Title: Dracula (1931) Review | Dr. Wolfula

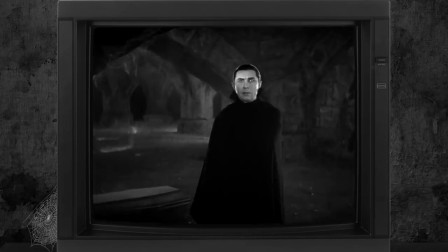760s
Take, for instance, Dracula's introduction. In the English version, Dracula is just standing silent, which is great and eerie thanks to Lugosi's performance,
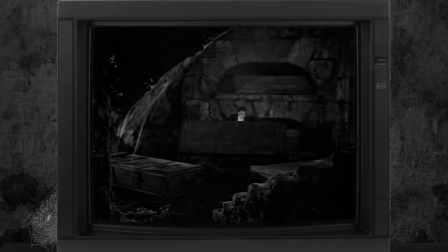768s
but in the Spanish version, Drac emerges from a casket and a puff of smoke. Another example is Renfield meeting Dracula.
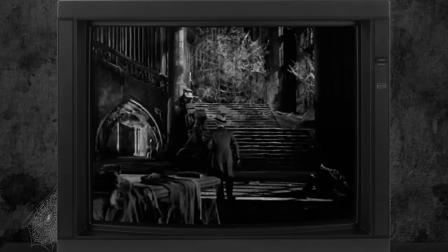775s
In the English version, Dracula just walks in, but in the Spanish version, the bat flies overhead and then,
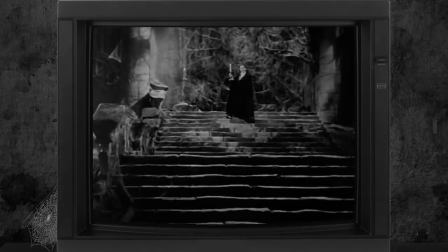781s
seemingly out of nowhere, Dracula appears with a tracking shot that really sells his entrance.
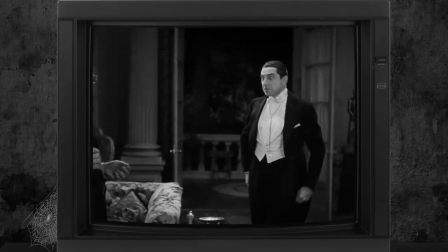787s Soy Dracula.
Even simple stuff like Dracula smacking the mirror is much more intense than in the English version.
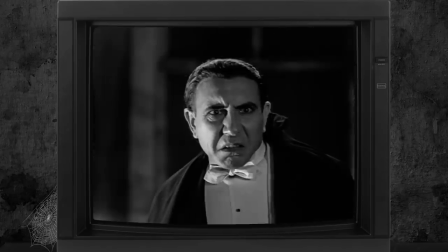794s
Carlos Villarreal is no match for Lugosi's performance, of course, especially since Villarreal was told to emulate Lugosi.
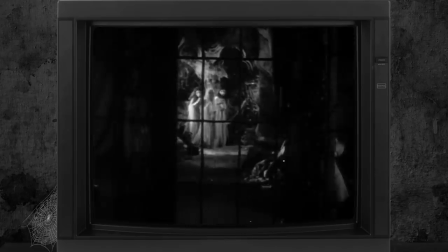801s
But other than Lugosi and Dwight Frye's performance, the Spanish Dracula is where it's at on a technical level.
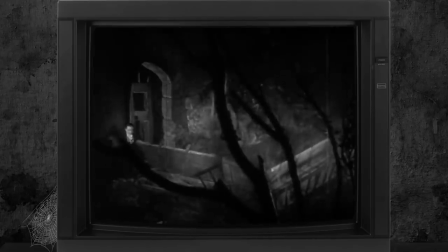807s
It's what the English version of the film should have been, and it's hard not to feel sorry for Lugosi.
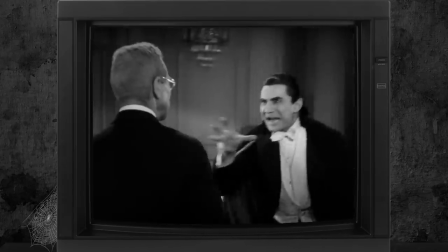812s
He put his all into having his own personal stamp on the character of Dracula, but the movie he's in is hardly a definitive version of the Bram Stoker tale. I'm gonna be spoiling the finale of the film, but I'm not gonna bother with timecode shit because this movie is almost 100 years old and based on a book that's over 100 years old,
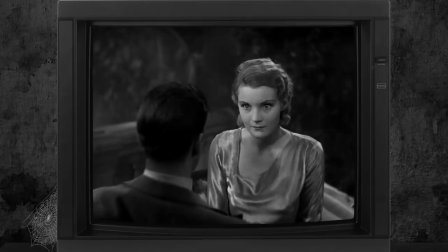830s
so you should know this shit by now. In the end, Mina is under Drax's spellbinding power and will forever be one of his servants by sunup.
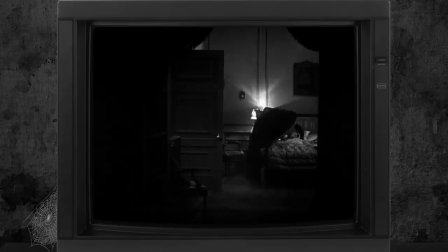838s
To make matters worse, the Count abducts the poor girl, whisking her away to his abbey, which is quite the shithole too.
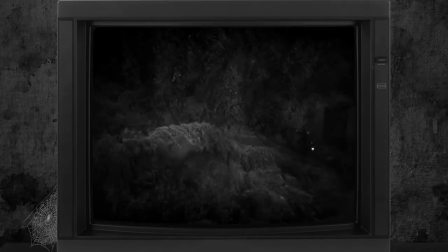844s
Damn, Dracula, you live like this? Luckily, Renfield knows the way to Drac's pad, and Van Helsing and Harker follow the spider-eating bastard.
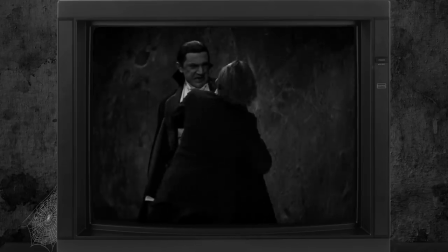853s
Drac himself kills Renfield with a Vulcan nerve pinch, I guess.
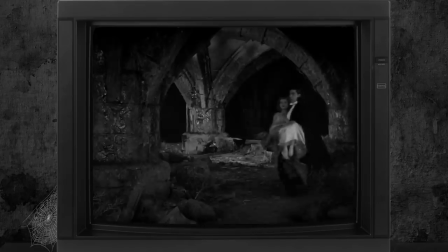859s
The heroes arrive, and unfortunately for Dracula, whether he likes it or not, the dude has to take a nap since the sun is rising.
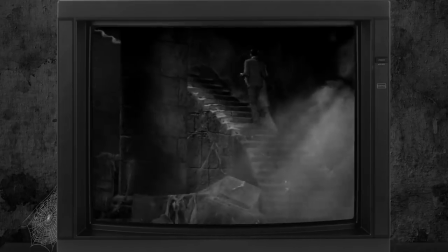867s
So Van Helsing easily kills Dracula without fuss, and the trio just leaves. What an anti-climax.
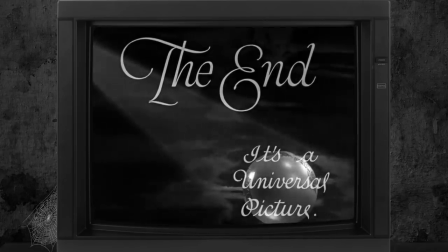872s
Yeah, that's it. That's the ending. but it's still better than the St. Elsewhere series finale.
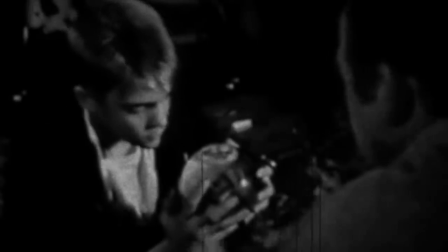878s
Really? The whole show was just an autistic kid looking at a snow globe? What the hell was that?
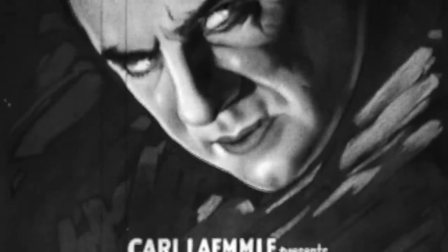883s
Anyway, Dracula 1931 is a classic horror movie for sure, and a very important horror film any fan of the genre worth their salt should watch. It's just not as good as it probably could have been, held up mostly by Lugosi and Dwight Frye's performances. Dracula is what kicked off the string of universal monster films to come, and without this film, the horror movie genre would probably look very different today. The film may not have aged gracefully, but for the time, this was boundary breaking stuff that opened the door for some great horror films. Just, if you watch this movie, try to catch the better Spanish version too. I give Dracula 1931 an English Dracula out of Spanish Dracula. Now, if you'll excuse me, I'm gonna go drink some wine. Oh yeah, I also have a bonus commentary of Dracula up on my Patreon, so if you'd like to watch this movie with me as a companion, link in the description to support me on Patreon and hear me talk over this classic film.
Who wants to eat flies?
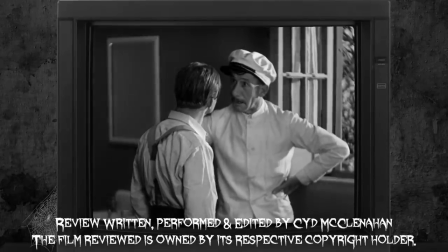942s You do, ya loony.
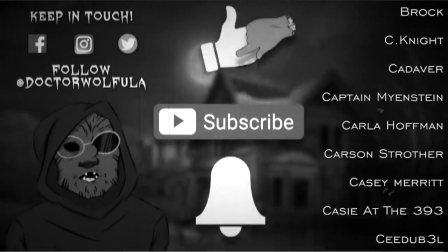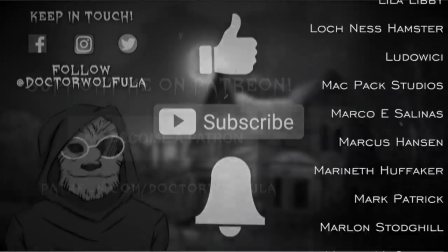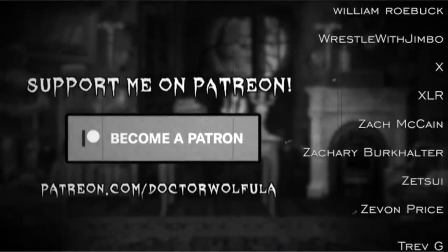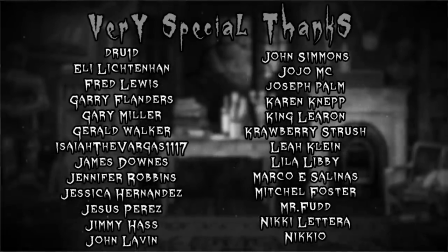961s
Special thanks to my true Wolfeulite supporters on Patreon and my channel memberships for their pledges.
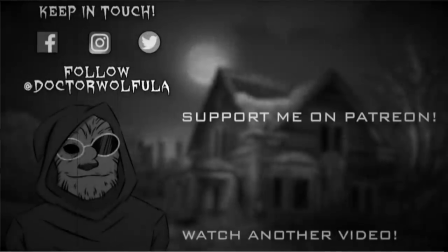966s
Their support helps keep the channel going after all these years. Thank you, guys. Alrighty, Dr. Wolfeulite signing out. See you all next time.